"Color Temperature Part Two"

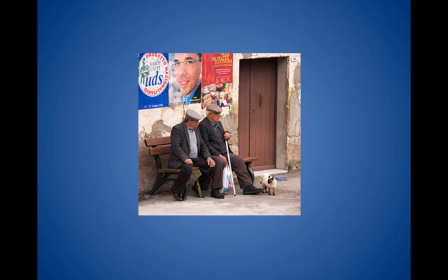0s
Now that we've theoretically discussed the meaning of light temperature, let's try to look at the world the way Lord Kelvin would have looked at the world, which means very specifically as far as measuring the electromagnetic spectrum and light waves, which is what our camera does, because our cameras don't have rods, cones, retinas,
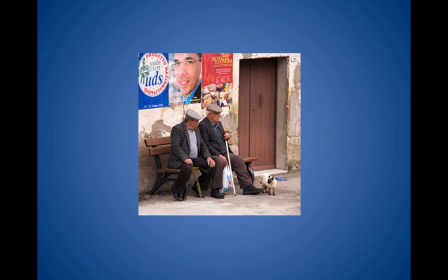19s
and the miracle of our eye to adjust light temperatures from going interior to exterior and balancing everything out so it's relatively normal. No, it's going to be very specific and literal about what it sees, and it's going to have us make the adjustment to what we want to see.
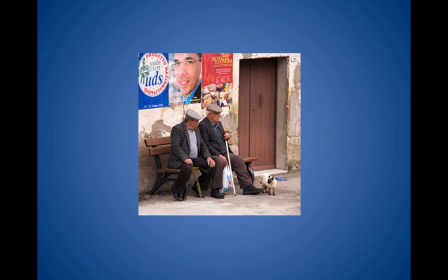35s
So here we have a camera. It's outside. It's adjusting to the 5600 color temperature of the sun, so everything looks similar to what we'd see because we've adjusted our eyes like that. But if we have been shooting indoors and everything's a little more orange because it's tungsten,
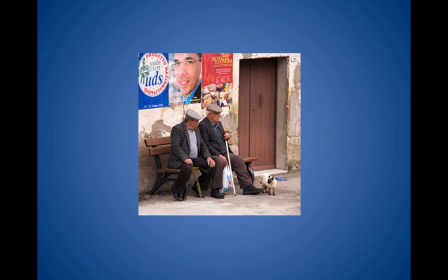55s
we're heating metal, we're not the gaseous sun that's heating up, we're heating metal, and it's a little orange or redder,
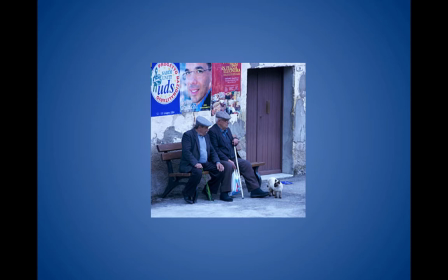61s
and then suddenly we go outside, well, everything's going to look blue. These two gentlemen are suddenly going to turn blue because our color temperature at 3200, around orange spectrum, is trying to compensate for the sudden change it's making by shooting up to the blue spectrum, and everything's going to seem blue.
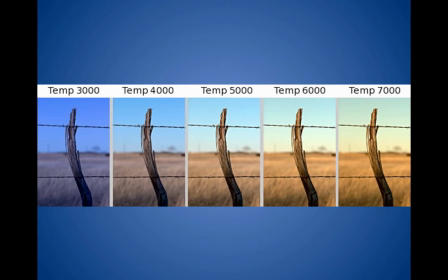78s
Here's an example of the array or the range of color temperatures, and what we really see would be probably around the temperature of the 5000 Kelvin.
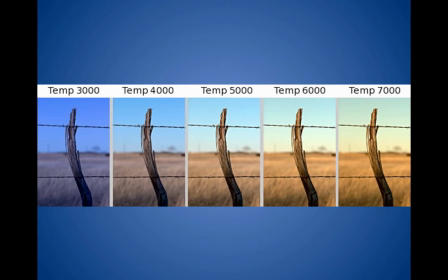93s
But if we took a camera from inside going outside, it would be the 3000. If we went outside inside, it would be 7000. But what happens is how that color temperature is adjusted is something we can do. The camera doesn't need to do it. We can do it. So if we want the outside to look richer, more yellow, well, we dial up the color temperature. If we want it to seem colder, we dial it down. So here we can see an example of someone doing this indoors.
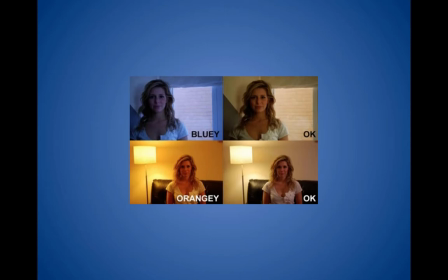119s
They've got the blue indoors, which tells us that they've probably wanted it colder. They're trying to dial up to the 5600 range because of what they want, but normal eyes would see it more towards the right in a warmer range.
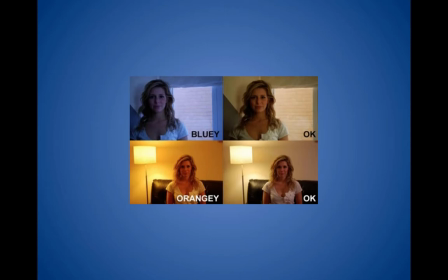135s
And then below, when it looks orangish, it's because they want to heat up things, make it look more intense and passionate. And of course, the normal would be what the woman looks like on the right.
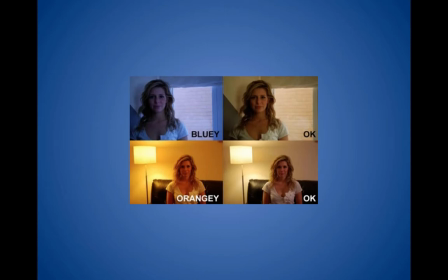147s
So normal vision, you can see it's all right, but the blue and the orange gives us much more of a mood. Similar here with this woman.
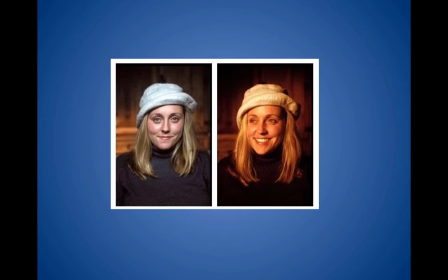156s
We can go to the left side where she's colder, or the right side where she's warmer. And all we're doing is going 5600 or 3200 on the color temperature range,
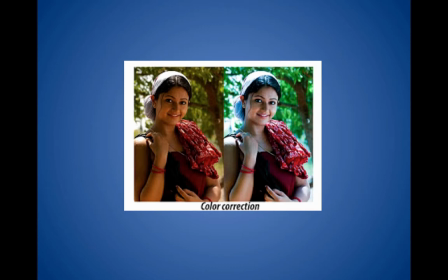167s
as is we are doing with this woman, where she looks warmer, more friendly on the left side with the 3200. But if we wanted to cool her off, make her look a little more imposing and intellectual, we go to the right side and dial it up to 5600.
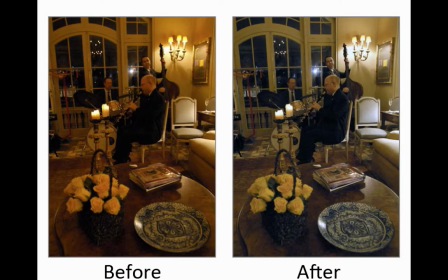182s
Same thing in this room here. In our cameras, remember, our cameras aren't going to be able to adjust, so you're not going to have the problem this gentleman had when you go inside this room, which everything looks gold and orange and yellowish. It looks nostalgic and rich. It actually looks richer, which is wonderful. This might be what we want. We want a nostalgic picture.
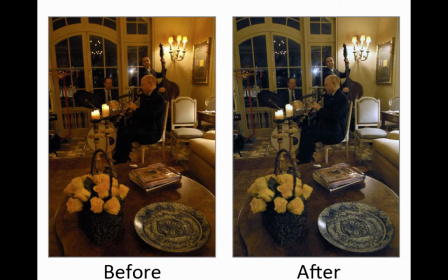201s
But you can't do that, unfortunately, with your smartphones because it's going to adjust to the way you see it in the right side. It's going to make it look more normal in its own little technological way, which means it's going to cool it off. It's not going to give us the mood we want. So in a way, it's going to wash it out for us, and that's going to be the problem with shooting on the smartphone.
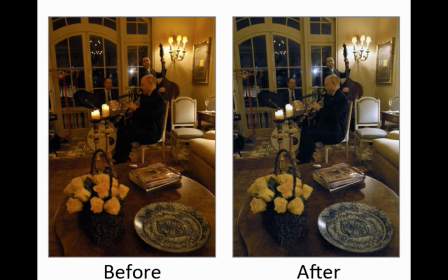218s
But we'll be able to adjust when we talk more about how to shape the light in the next lecture.
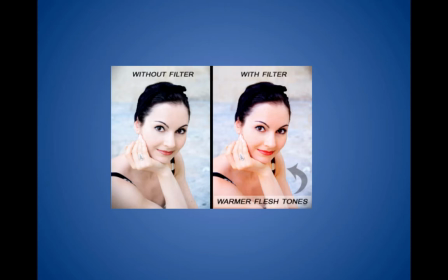224s
Here, we can do things with filters on cameras where we can take a woman who's looking a little washed out and pale on the left side, and we can enrich her on the right side by putting maybe amber gel or orange gel over the light,
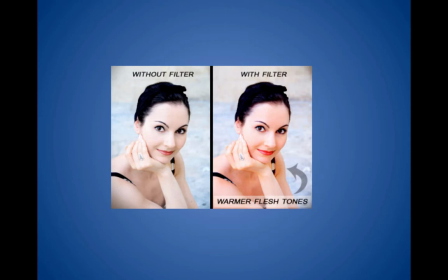240s
so suddenly we deepen her skin tone towards a 3200 level.
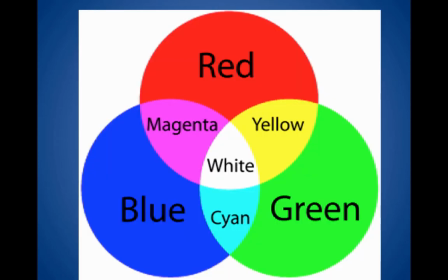248s
And I've given you a quick inside camera look at the charge coupled device where it's broken out into three major colors: red, blue, green. That's a camera's primary colors.
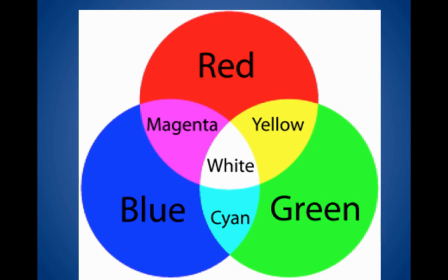260s
And the reason why it does that, because you mix all those colors together and you get white, but if you separate them, you get the different combinations we can have in a color picture. What's important here, however, is when you figure color temperatures for different lights, you can figure, hey, if I'm seeing what looks like white to me, my camera probably isn't.
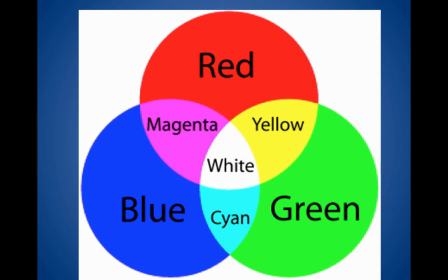280s
It's probably seeing what the light emitters is emitting. So if it's a certain color, you need to take its composite color and balance it off to make white. For example, you see green mixed with magenta is what? White.
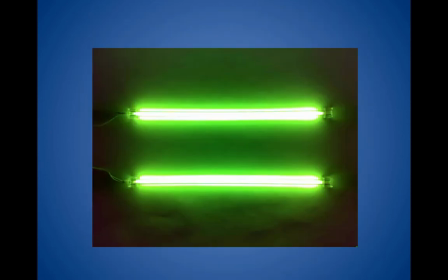294s
So what would we do is, if we have a neon light, that's 4200, Kelvin, which is green. So in order to balance it out, you just saw with magenta, well, we take a purple gel and we put it over that neon light,
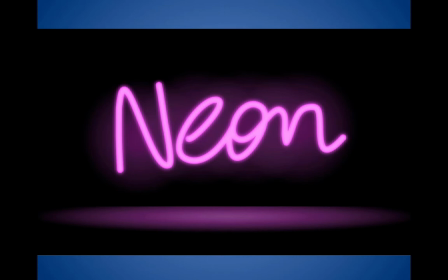308s
and it would become then regular white or normalized light. So we do this all the time. If we have to adjust something that's too blue, we put an orange gel on it. Something that's too orange, we put a blue gel on it.
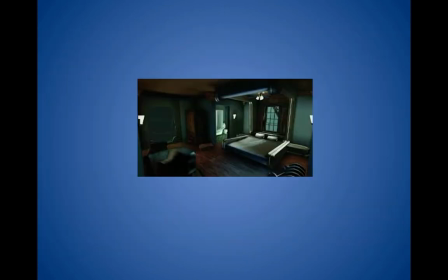319s
It all balances out to our normal white. Here we have a room that's a little greenish, so perhaps this is neon light. So what we want to do, if we want to make it normal, we put the blue or the purple gel on, but maybe we don't want it that way.
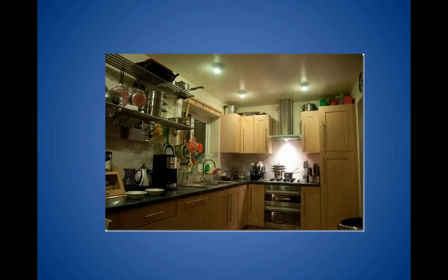334s
Maybe we want an atmospheric light. Here in the kitchen, we see that it's cooler, so maybe this is up there, who knows, in the neon, upper neon region. Maybe it's 4,800, 4,500 degrees Kelvin, and that gives us a very modernistic,
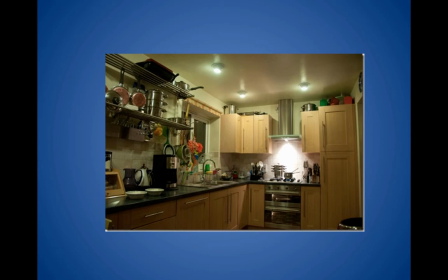351s
cooler light, maybe more sci-fi, but then we want to dial it down and we say, okay, I want a little creepier,
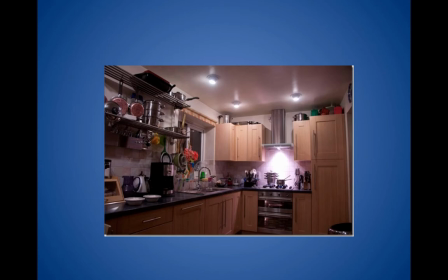357s
I want a little darker. And so I'll maybe put it down to 4,000 Kelvin. It's cool, but it's a little warm tinge too, but it's a little spooky. However, if I want to make it more familiar, more warm, I go down to
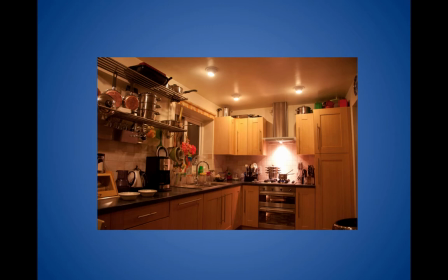372s
the red zone, and maybe I'm 2,800 here. And it's richer, it's more friendly in its aspect, and you can play with it. And that's what's great about being a lighting technician on the set.
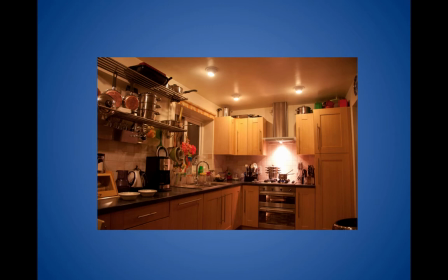384s
You get to play with the mood, which, like I say, we won't be able to do with our smartphones, but remember, we can probably play with ways of attaining this.
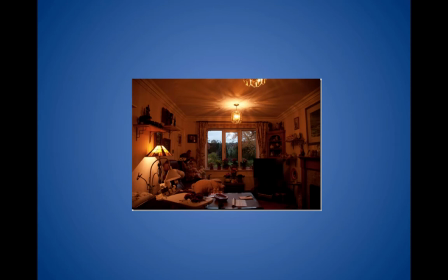392s
Like this room is not what we're going to get on our smartphones. This is kind of a rich, warm tone. What we're going to get on our smartphones is going to be cooler because it's trying to make it balanced and not worrying about mood.
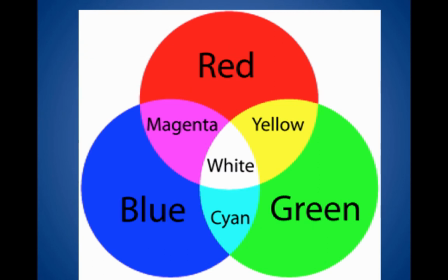405s
So remember, this chart, you can look it up too online, but you could just see that if I've got sunlight and I really want to balance it, it's just way too much on the sunlight end, and I add red. I put a red gel over my 5600 light, I get white.
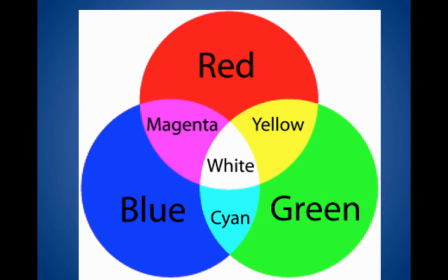425s
Or if I've got I'm inside with a tungsten metallic filament heating up, which isn't like a gas like an HMI, like the color temperature of the sun, but a metallic rod heating up. I'm going to want to cool it off, and so I'll put blue on there and to get my white light.
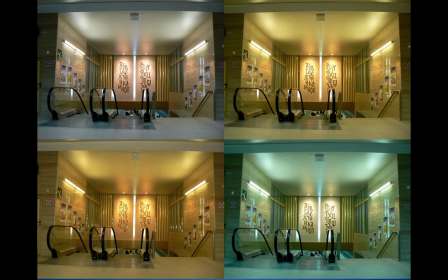443s
And here are 4 examples of, again, different ways of achieving what we want. Here on the upper left, this might be a little creepier, more horror-oriented.
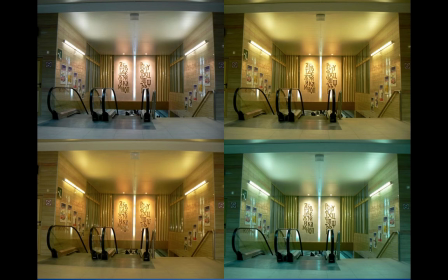456s
It's dimmer, more shadowy, more in that range of, I'd say, neon hell. Whereas on the right, upper right corner, we got a little more gold going on here. So it's warmer, but it's not too warm. It's more metallic warm.
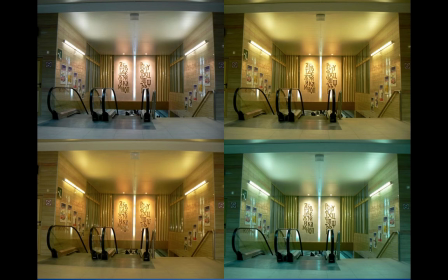475s
It's kind of like riches and class and polish. Whereas the lower left, suddenly we're going to the deep richness, which is again more nostalgic, richer, more human, more feeling, more emotive. And the lower right, cold.
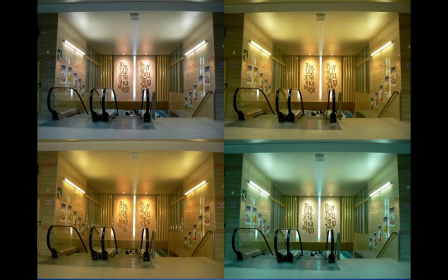493s
This is cold sci-fi-ville.